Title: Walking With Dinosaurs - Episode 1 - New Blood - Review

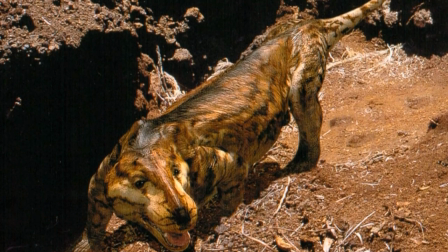4:07 The next scene introduces us to the Cynodont, another stem mammal, but very different to the large lumbering Placereus.
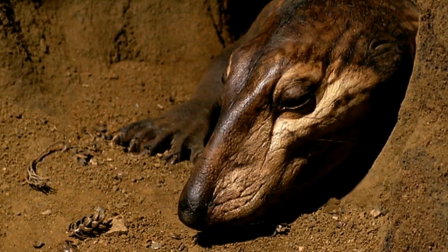4:15 This animal is shown to be much more mammalian by comparison,
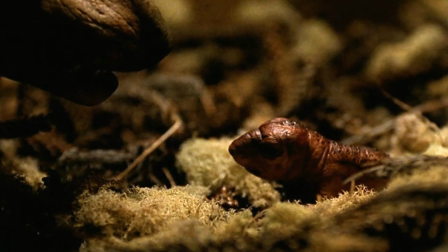4:19 being seen caring for and nurturing their young as modern mammals do, yet also showcasing its reptilian qualities as well.
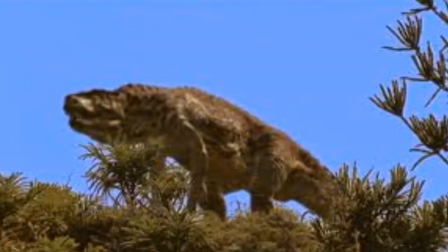4:27 The following scene, where we see the Postasuchus in all its glory, is practically flawless.
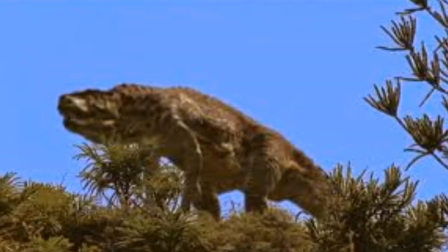4:33 Modern paleontological advancements aside, she is shown to easily be the top predator, yet far from invincible.
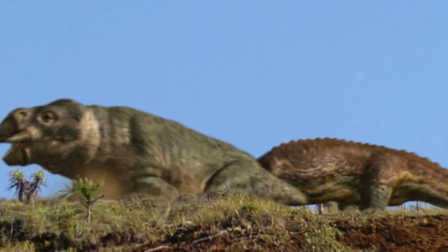4:41 While she successfully attacks her Placereas, her weakness is also shown. Being slow means she is forced to ambush prey.
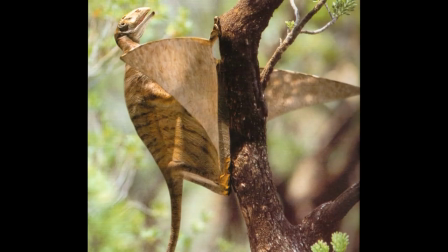4:49 In the next scene we are introduced to the pterosaur Ptynosaurus, a group of reptiles closely related to the dinosaurs that became the first vertebrates to fly
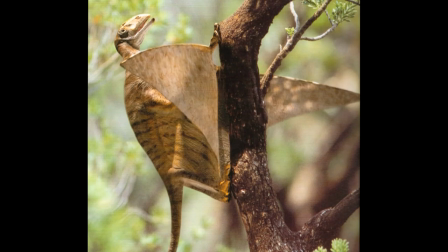5:00 usurping the previously untouchable flying insects such as dragonflies from their place as top predator.
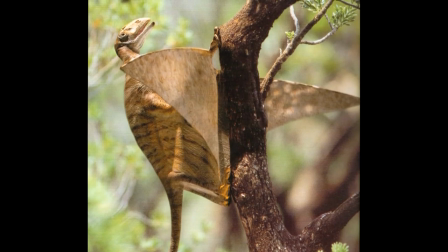5:08 This scene also denotes both the future success of the pterosaurs as well as how Pangaea allows animals
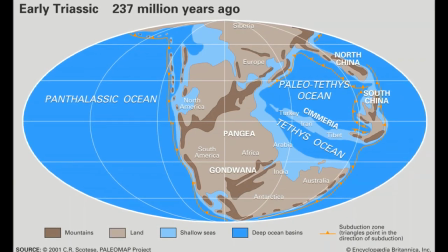5:14 of all continents to converge as Pytinosaurus is shown in North America yet hails from Europe.
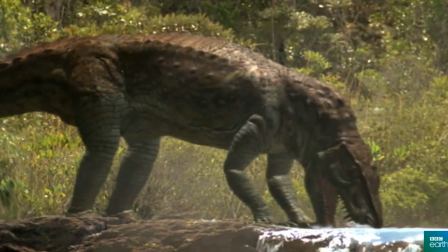5:21 The scene that shows the postasuchus search for water is especially effective in
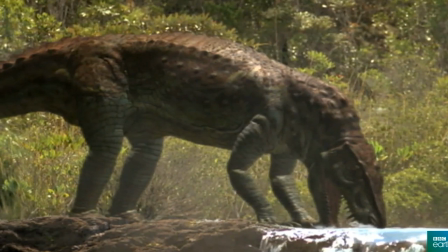5:27 that it further shows how the top predator still has to drink like any other animal.
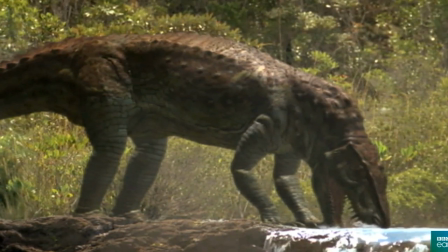5:32 The narration also foreshadows a later scene stating that the only thing she fears is another post-osuchus.
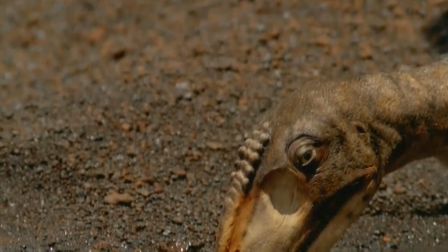5:39 The Patinosaurus bath scene is also similar to the previous scene in that it shows an extinct animal partaking in a more trivial activity,
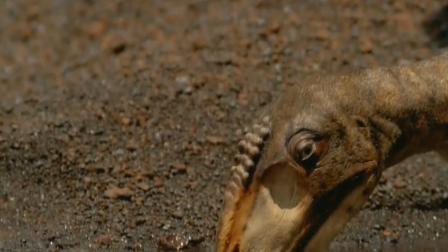5:48 showing that nature is not always about constant fighting and I really like it for this reason.
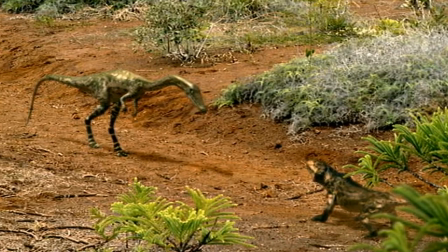5:54 The next scene shows the beginning of a conflict that will be prevalent throughout the rest of the episode.
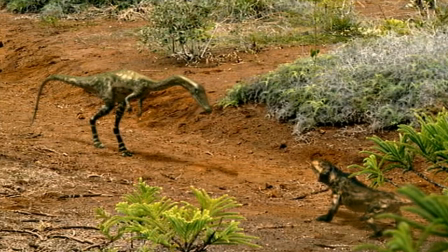5:59 The Coelophysis discovered a Cyanodont nest and the adults ward them off at first but this will not last.
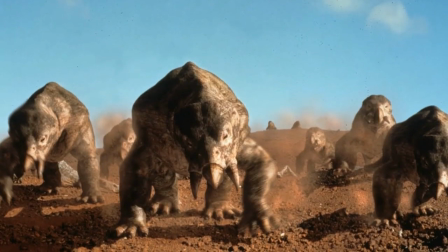6:06 This could be seen as symbolic of how the stem mammals were once so dominant on earth and yet are
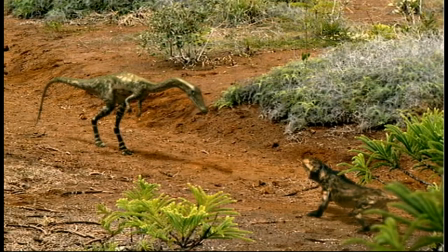6:12 now at the mercy of the dinosaurs as they slowly begin to take over becoming more numerous in every scene.
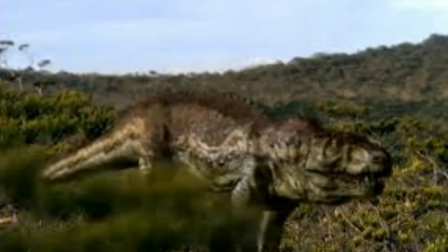6:18 The postosuchus having received a tusk wound on her leg further shows how vulnerable
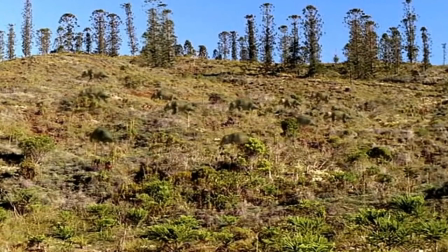6:23 this predator is as she fails to ambush the placerius and they ward her off.
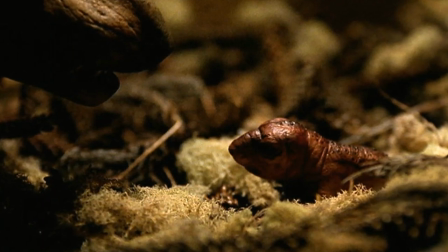6:28 The coelophysis eating the baby cynodont shows how merciless nature truly can be sometimes,
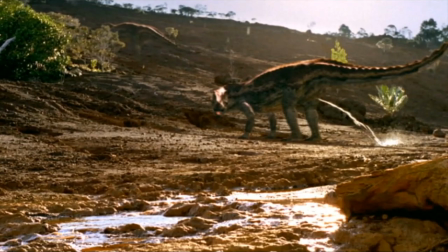6:34 and shows how the dinosaurs are coming to dominate the land again. The scene foreshadowed earlier shows a male Postosuchus usurping the female
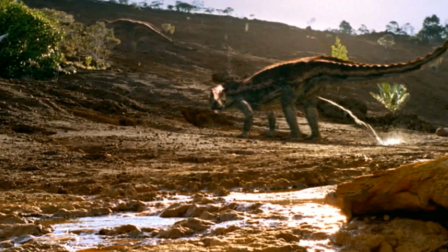6:43 we have been following as he takes advantage of her poor condition and steals her territory,
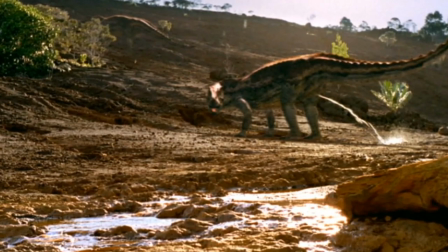6:48 showing a speculative behaviour of urinating to mark his new turf. I'd also like to take a moment to praise the sound design.
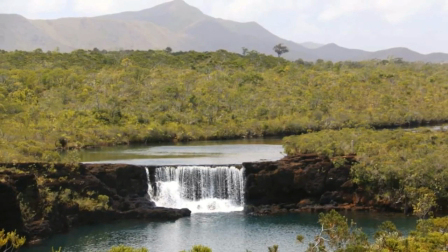6:55 The ambience of insects and various animal calls in the background really immerse you in this world.
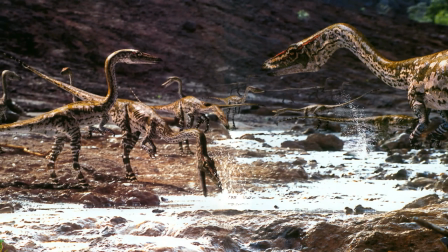7:02 The sounds of the creatures are fantastic, the Coelophysis especially has a very unique bird-like sound to it and I love it.
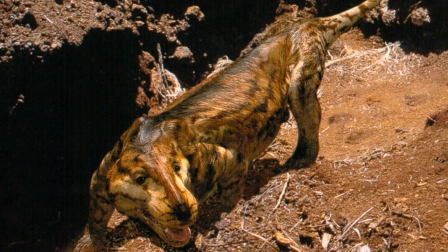7:11 Seeing the cynodonts eating their own young is shocking but is justified as it makes perfect sense and is the most
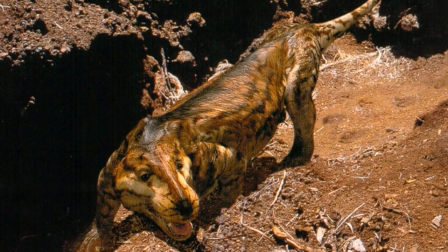7:17 logical thing for them to do given their current situation of needing to move now the dinosaurs have found their nest.
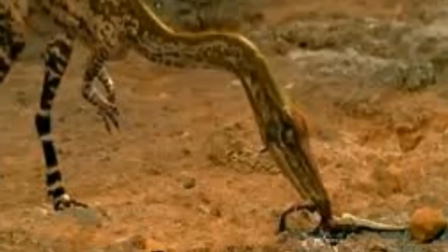7:24 The Coelophysis discovering the torpor lungfish is another scene I really appreciate, as it showcases other,
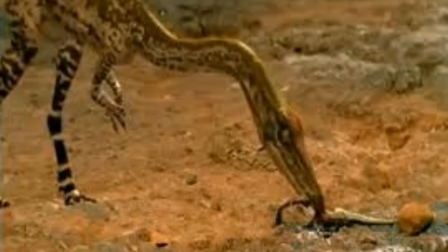7:30 more familiar animals in this prehistoric world, as well as how numerous the dinosaurs have now become compared to the beginning.
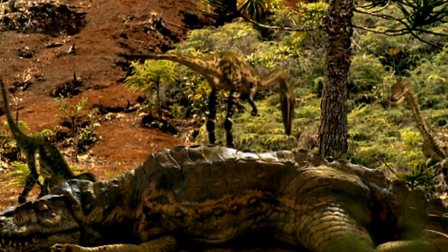7:38 This point is really driven home in the next scene,
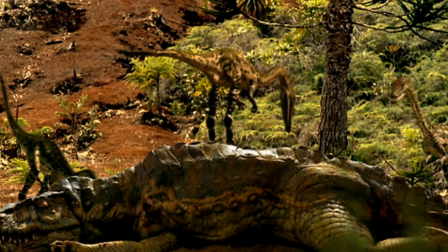7:41 as we see a huge group of them flock together to eat the dying female Postosuchus, who has lost the use of her back legs.
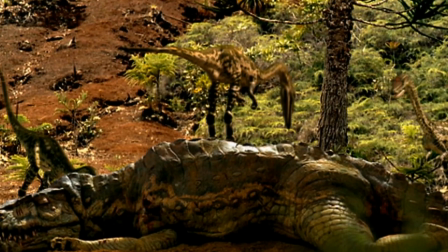7:48 Seeing her fall from grace is very humbling and makes us sympathize
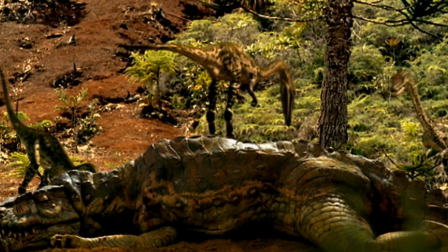7:53 with an extinct CG animal and the use of practical effects is also really cool.
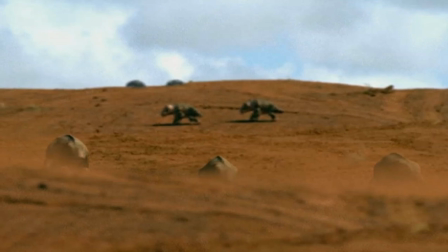7:58 This is also the last time we see the Placereus, aka the other evolutionary dead end,
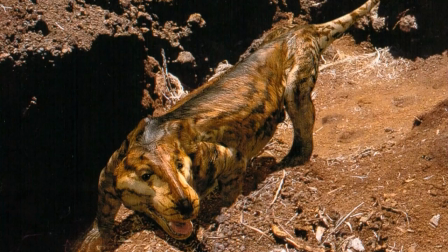8:04 along with the Postosuchus symbolizing their eventual extinction. The Cyanodonts however cling on by eating a baby Coelophysis.